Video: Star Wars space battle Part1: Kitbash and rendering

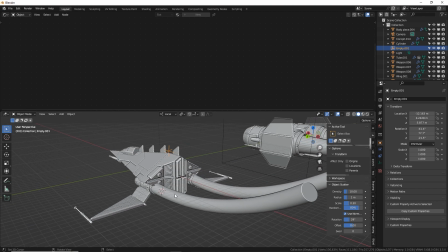And then if the thrust moves off of where it needs to be,
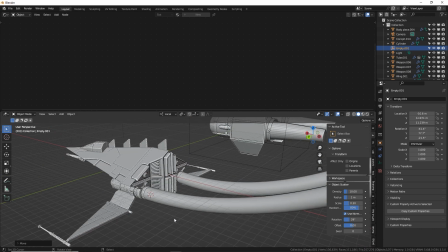just kind of wiggle your empty around to get it in the right position. to where this thrust cylinder is coming out of the engine. Roughly,
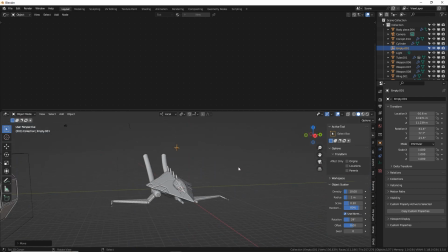you know, it's not barely visible. Honestly, we're going to be looking at it like this, so it doesn't really matter. But you know, I tried to get it a little bit close to exact, and then
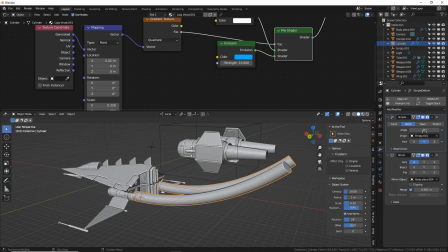I'm bending on the y-axis by negative 45.
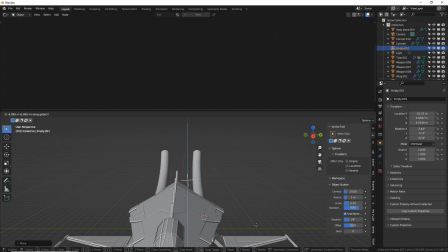And it looks like my height of the empty kind of decides which way this bends.
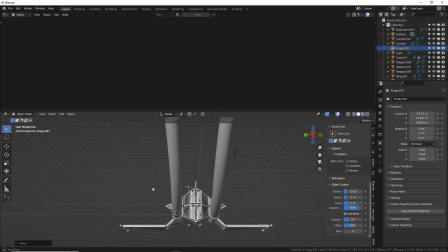So I'm happy with that. I know it's not an exact bend, but it's good enough. So when we have our camera angle all the way out here, it looks like the thrust was, you know, the ship was going from high down to low, and the thrust is still falling behind.
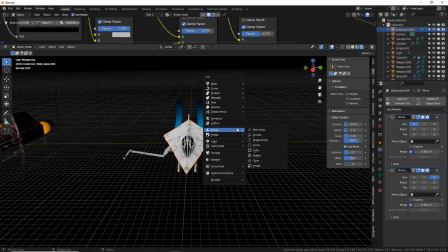Let's do our empty trick to basically make a handle around the ship.
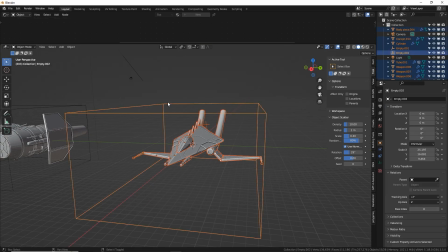I'm gonna scale it up, grab everything, and make sure that the empty box is actually bright orange, and then Control P, object. There we go. So everything is parented to there, and we can also select it all one more time with
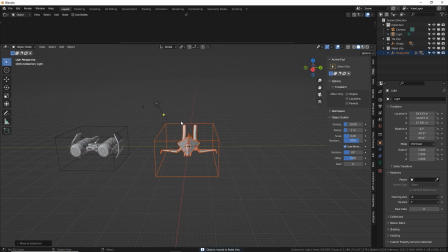M, new collection, Rebel ship. There we go. All right, now we need to make a planet real quick to complete this scene.
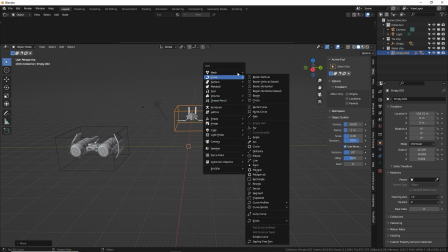So I'm going to Shift A, make a sphere, a UV sphere.
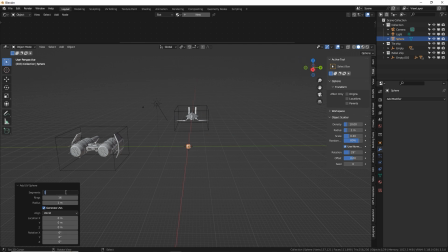Let's give it a lot of subdivisions. So I'm gonna go 180. There we go. And we're gonna size this up pretty dang big, like there. Shade smooth. Let's move it way in the background. And once we get our camera angle set, then we'll really position this thing.
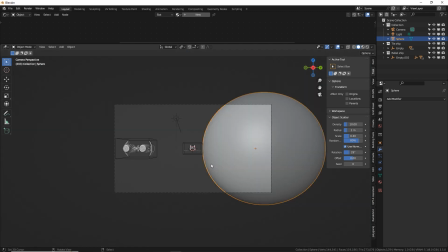So I want my camera should basically just be right here. I want my planet to be down here.
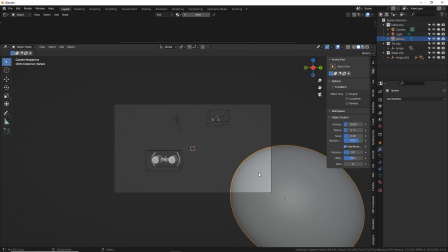This spaceship to be roughly up here, and this will be here. All right, so let's make our planet, and then we'll get to the camera and rendering and all that stuff.
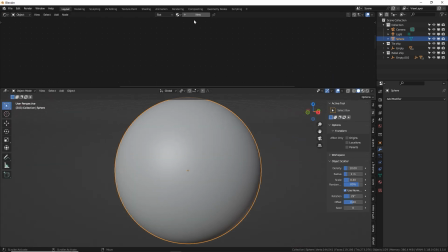Oh, and we need to make a starry background too. So new material, name it planet.
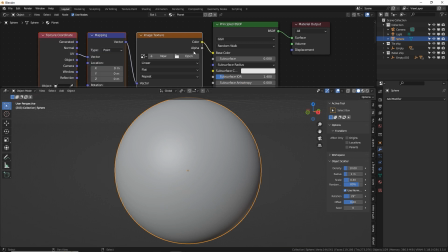Select BSDF, Control T to make a single image texture. Open.
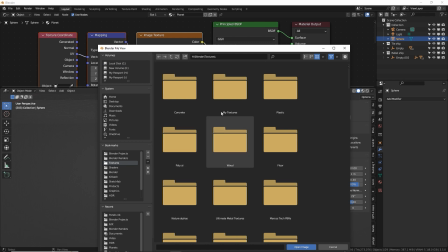Now I have found a bunch of free planet textures online that are no longer free, unfortunately.
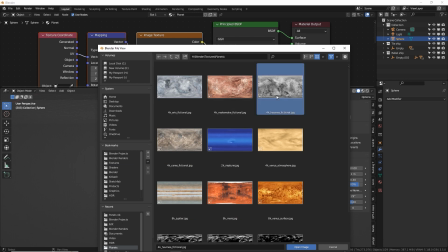But you can find official textures like these of our own planets in our solar system.
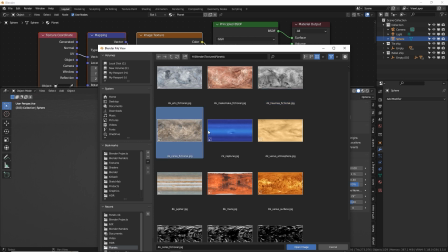So I'm going to grab this Ceres one. I think this might have been one of the ones I found online that was free.
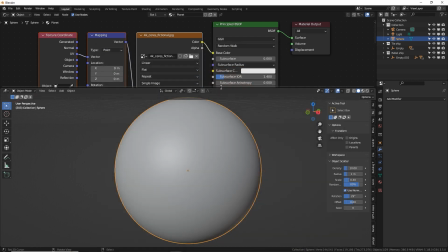I don't remember. But regardless, you can find some good planet textures that are already the, what is it called, equirectangular panorama,
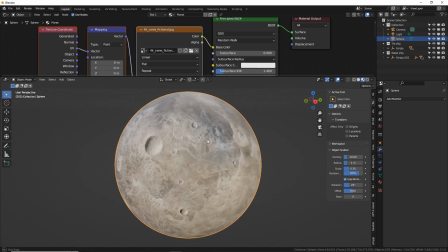which means it'll wrap around a sphere perfectly, and it'll look like this with no seams or anything because it was made for a sphere.
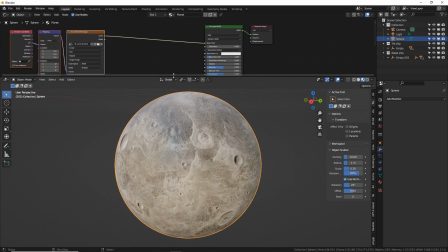And it looks beautiful. Okay, so what do we do to make this really come to life and look cool? Well, first we need to add a little bit of bump, just a little bit.
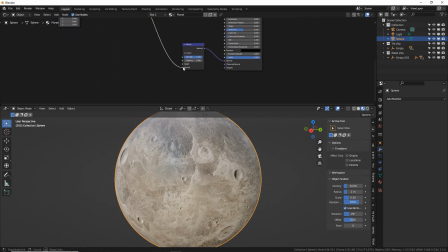So put a bump down there. We're gonna plug this into the height. And let's start by putting these at dot one and dot one. So it's a very low amount of bump. Next, we're going to add some atmosphere.
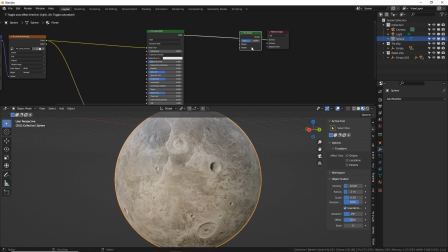So Shift A, mix shader, put it right there. Shift A, diffuse.
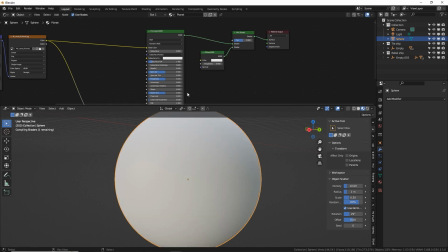And the diffuse is actually going to be the haze kind of atmosphere edge.
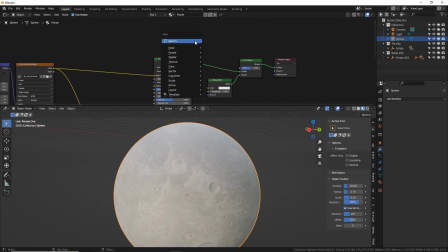To make it fade out to the edges, we're going to make the, we're going to use the layer weight node. This is really handy. We're going to combine it with a ramp to customize the fall off. So let's do facing first and then color to mix.
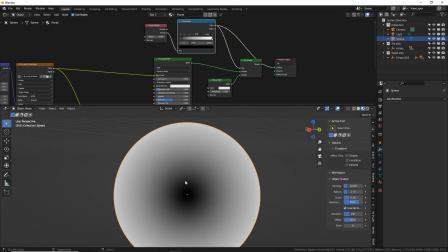So what this is making is a black and white gradient that's always facing the camera.
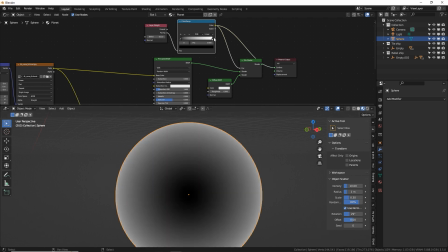We can control kind of the size of it like that. And then we can also customize how bright and how dark each part is with this color ramp.
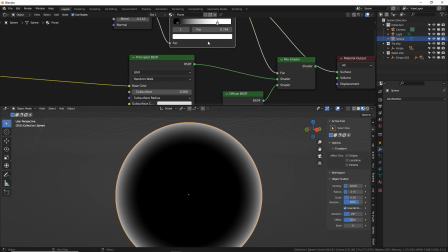Let's set that to ease to be a little bit smoother. That looks nice. I like that.
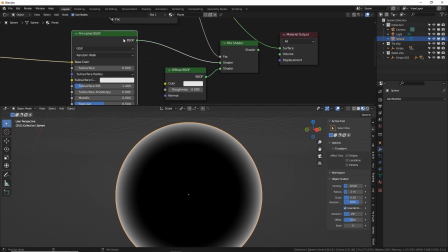So that's controlling this, which is fading between planet texture and let's do a blue atmosphere.
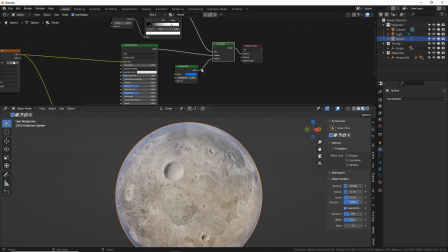So Control Shift click this mix shader. So we're back to normal mode and voila, we have this edgy atmosphere.
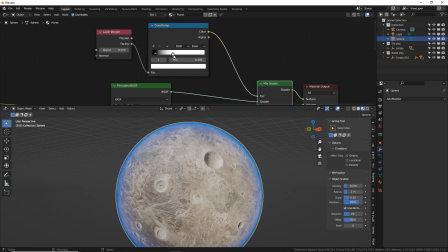Let's make it a little bit stronger by increasing that white. There we go.
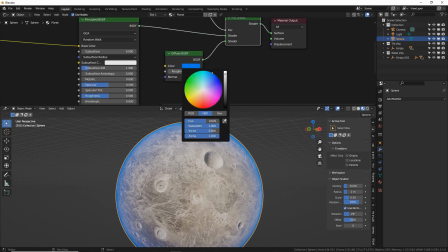Cool. Maybe make it a less saturated color so it's not so obnoxious. There we go. And if you want to be like a poisonous, dangerous planet or sandy, you can do like a, you know, orangey yellow color, green or purple for weird stuff. But if it's oxygen habitable, you want to stay in this blue, light blue zone.